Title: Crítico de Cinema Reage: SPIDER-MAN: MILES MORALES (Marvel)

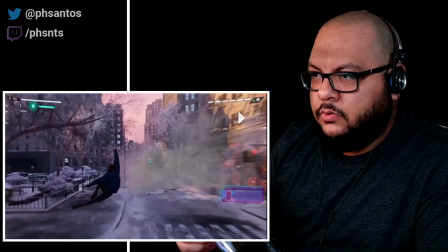[12:26]
O que é que acontece? Quando ele puxa o Miles gira o rosto pra cima.
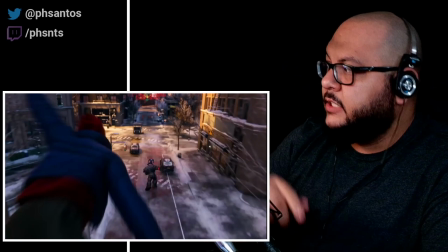[12:32]
Quando o personagem gira o rosto pra cima, dependendo da posição que ele esteja, ele faz com que a gente também olhe imediatamente pro terço de cima.
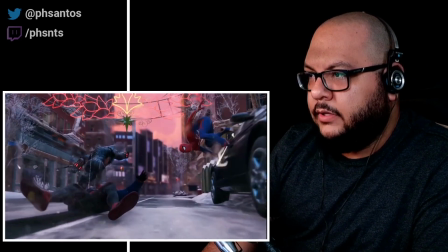[12:40]
Presta atenção. Olha lá, olha lá. Tá vendo? A gente invariavelmente olha pro terço de cima.
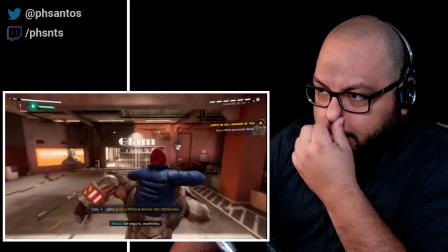[12:50] Se segura, insetinho! Guiar o Rhino.
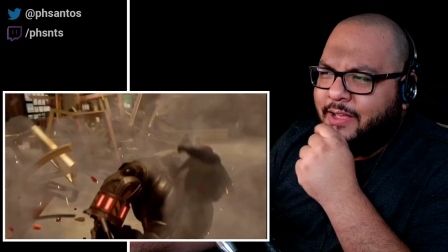[12:58]
Esse elemento é muito videogame. É videogame demais, né? Assim, eu não curto.
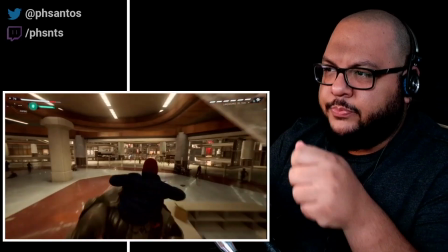[13:02]
Tipo, o cara tá fazendo tipo um ratatouille ali no Rhino, não faz tanto sentido.
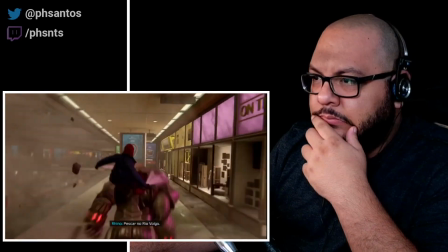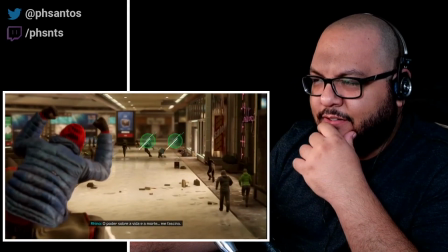[13:15]
É verossímil dentro desse contexto, mas não é verossímil, tipo, se fosse num filme e tal, não, nada a ver.
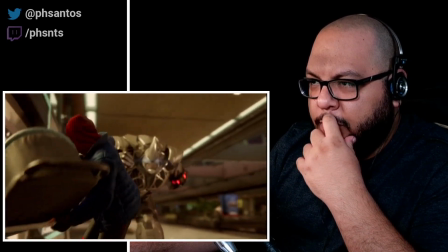[13:22]
Boa cena, hein?
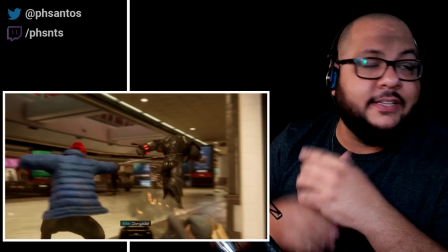[13:24]
Esse é o lance da tridimensionalidade, essa é a câmera girando 360, que o jogo perdeu alguma oportunidade ali no comecinho de fazer logo.
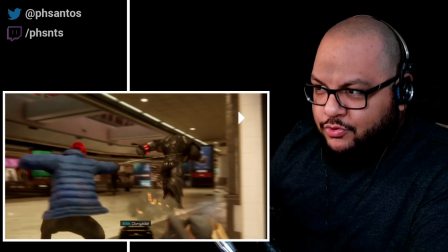[13:33]
Gostei. Muito. Vamos mostrar de novo.
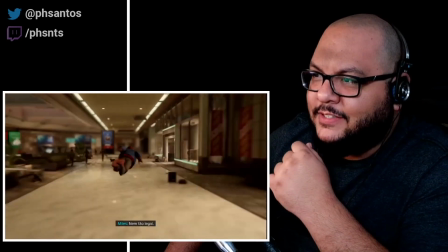[13:39]
Bebê, referência ao filme Intocáveis, né? Cena clássica. Tem que salvar os comuns, ó.
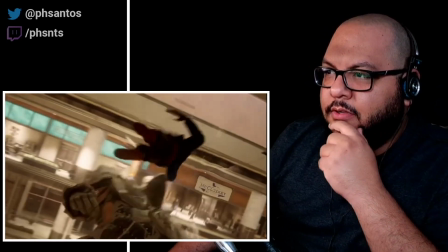[13:45]
Virou, perfeita, e já agarrou e puxa. Isso, aí deu o scratch aqui, um dolly zoom perfeito.
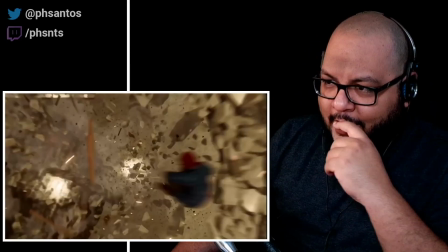[13:53]
Maravilha.
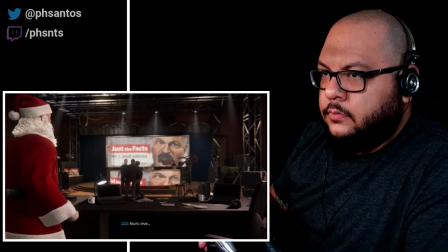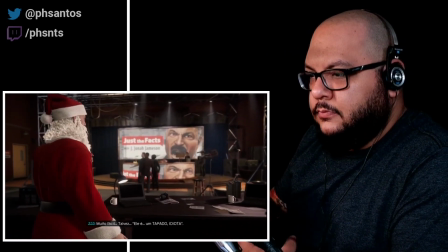[14:00]
Jonah Jameson, muito bom.
Muito fácil. Talvez ele é um tapado.
Ah, vem a porrada.
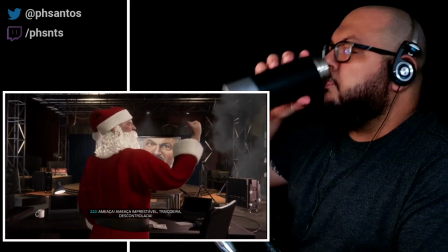[14:07] Muito festivo. Ameaça imprestável. Traiçoeira.
Mais um elemento aí do Aranha sendo mostrado, né?
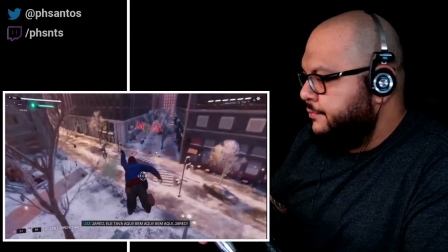[14:14]
Nos colocando dentro desse universo perfeito.
Ei, cadê você?
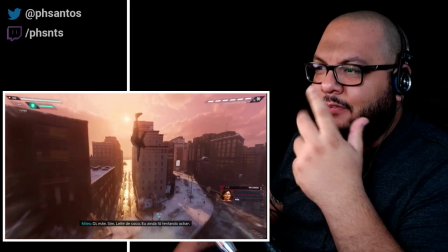[14:20] Tá ficando tarde. Oi, mãe.
Ó. De novo, as várias tarefas, puxando por ele e tal.
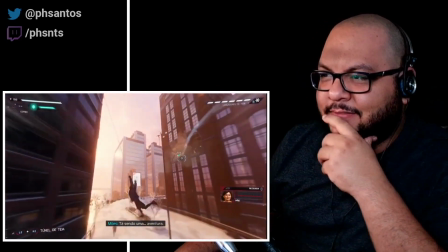[14:28]
Legal.
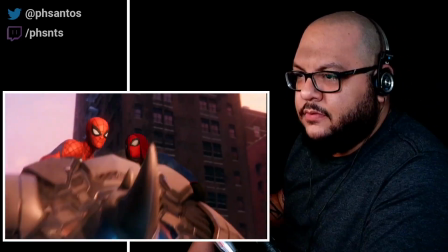[14:32] Foi mal, tentando pegar o trem. A chapa vai esquentar.
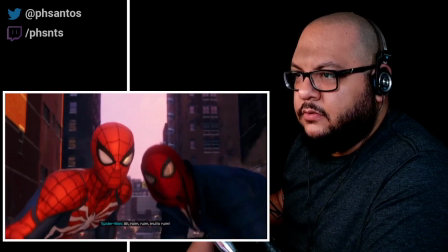[14:39]
Roxxon é o nome da empresa ali.
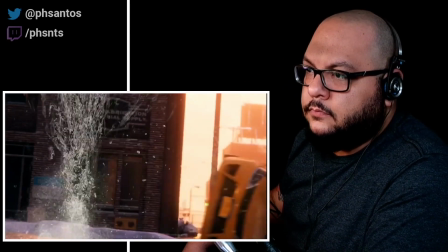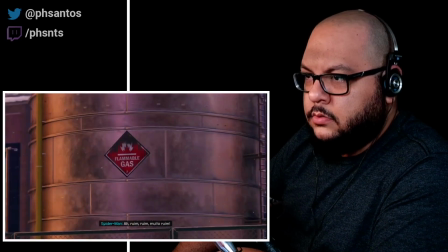[14:48]
Ali teve um corte que eu acho que não foi legal. Deixa eu ver aqui. Esse corte não é legal.
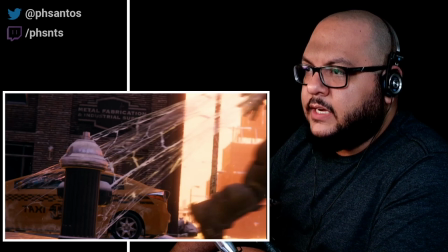[14:57]
Por que que não faz a câmera acompanhar, por exemplo, a teia?
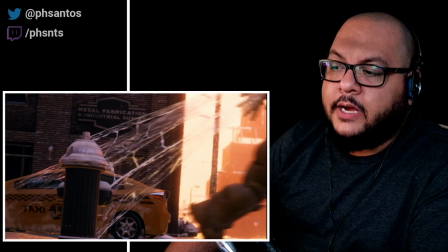[15:00]
Tipo, quando eles jogam a teia, faz a câmera acompanhar a teia e a câmera se prende aí e a teia puxa a câmera, tá ligado?
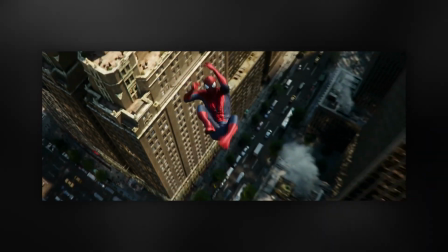[15:07]
Isso o Mark Webb, né, no Homem-Aranha do Andrew Garfield, fez algumas vezes.
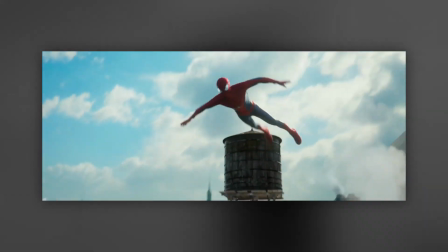[15:12]
Fica muito elegante.
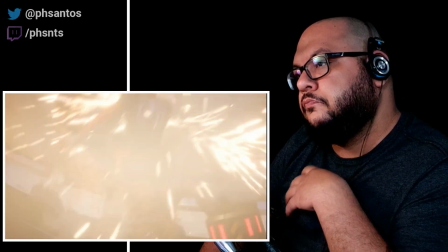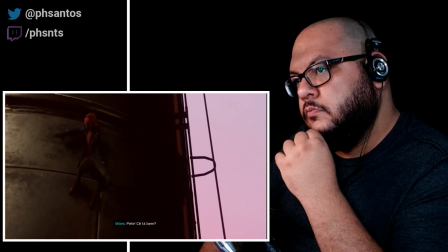[15:21] Pete, você tá bem?
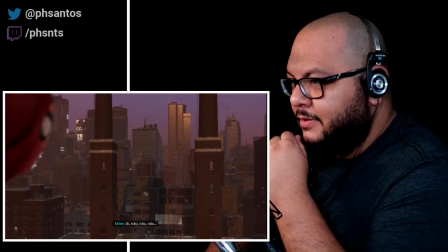[15:27]
Foi aqui, tá? Tem um som aqui no computador.
Relaxa, hein? Não. Eu tô bem. Eu tô com ele.
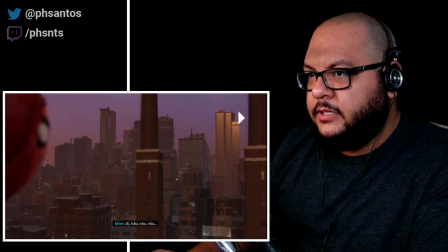[15:32]
Opa, legal isso aqui. Bobagenzinha, mas é uma bobagem importante, ó. A sujeira,
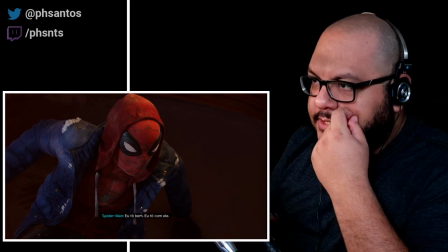[15:39]
o lance do moletom rasgado, deixar isso aí é certíssimo, corretíssimo, maravilhoso.
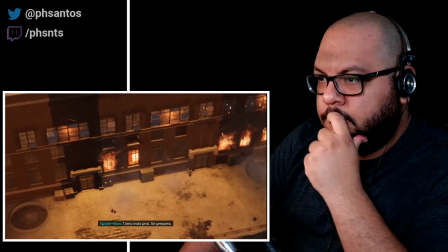[15:46] Eu tô com ele. Tamo indo pra aí. Se prepara. Ok. Tá.
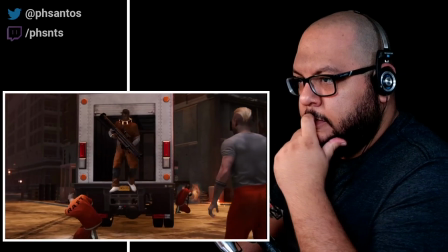[15:52]
Só um minutinho. A trilha, hein? A trilha puxando, o jogo tá virando pra ele, pro Miles.
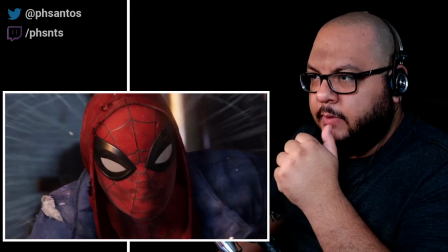[15:59]
Ótimo. Mais e mais a gente tá sendo Miles. Lindo plano.
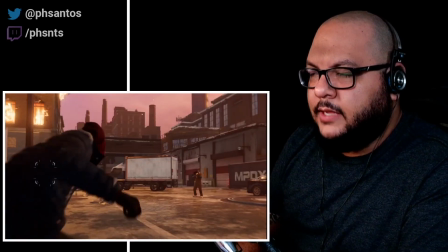[16:05]
Uma bazuca do nada.
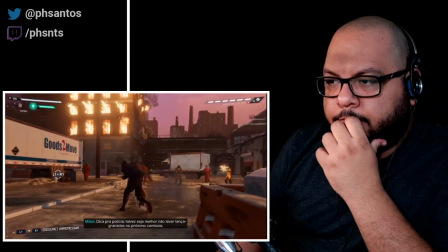[16:12] Dica pra polícia. Talvez seja melhor não levar lança-granada no próximo comboio.
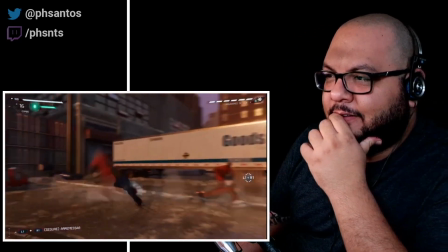[16:17]
Aí, ó. Não leva pra lugar nenhum. É boa. Vou pular, né?
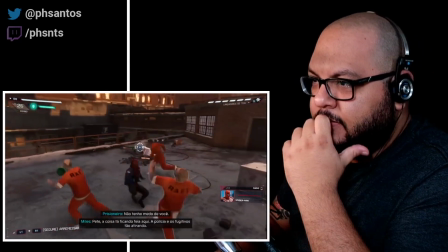[16:22]
Porque já sabe que essas pancadarias pra mim nada é a mesma coisa. Repetitivo pra caramba.
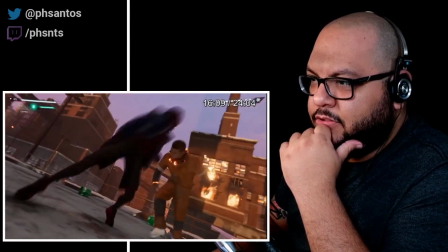[16:29]
Confuso, estranho. Gosto não disso.
A polícia tá cercada.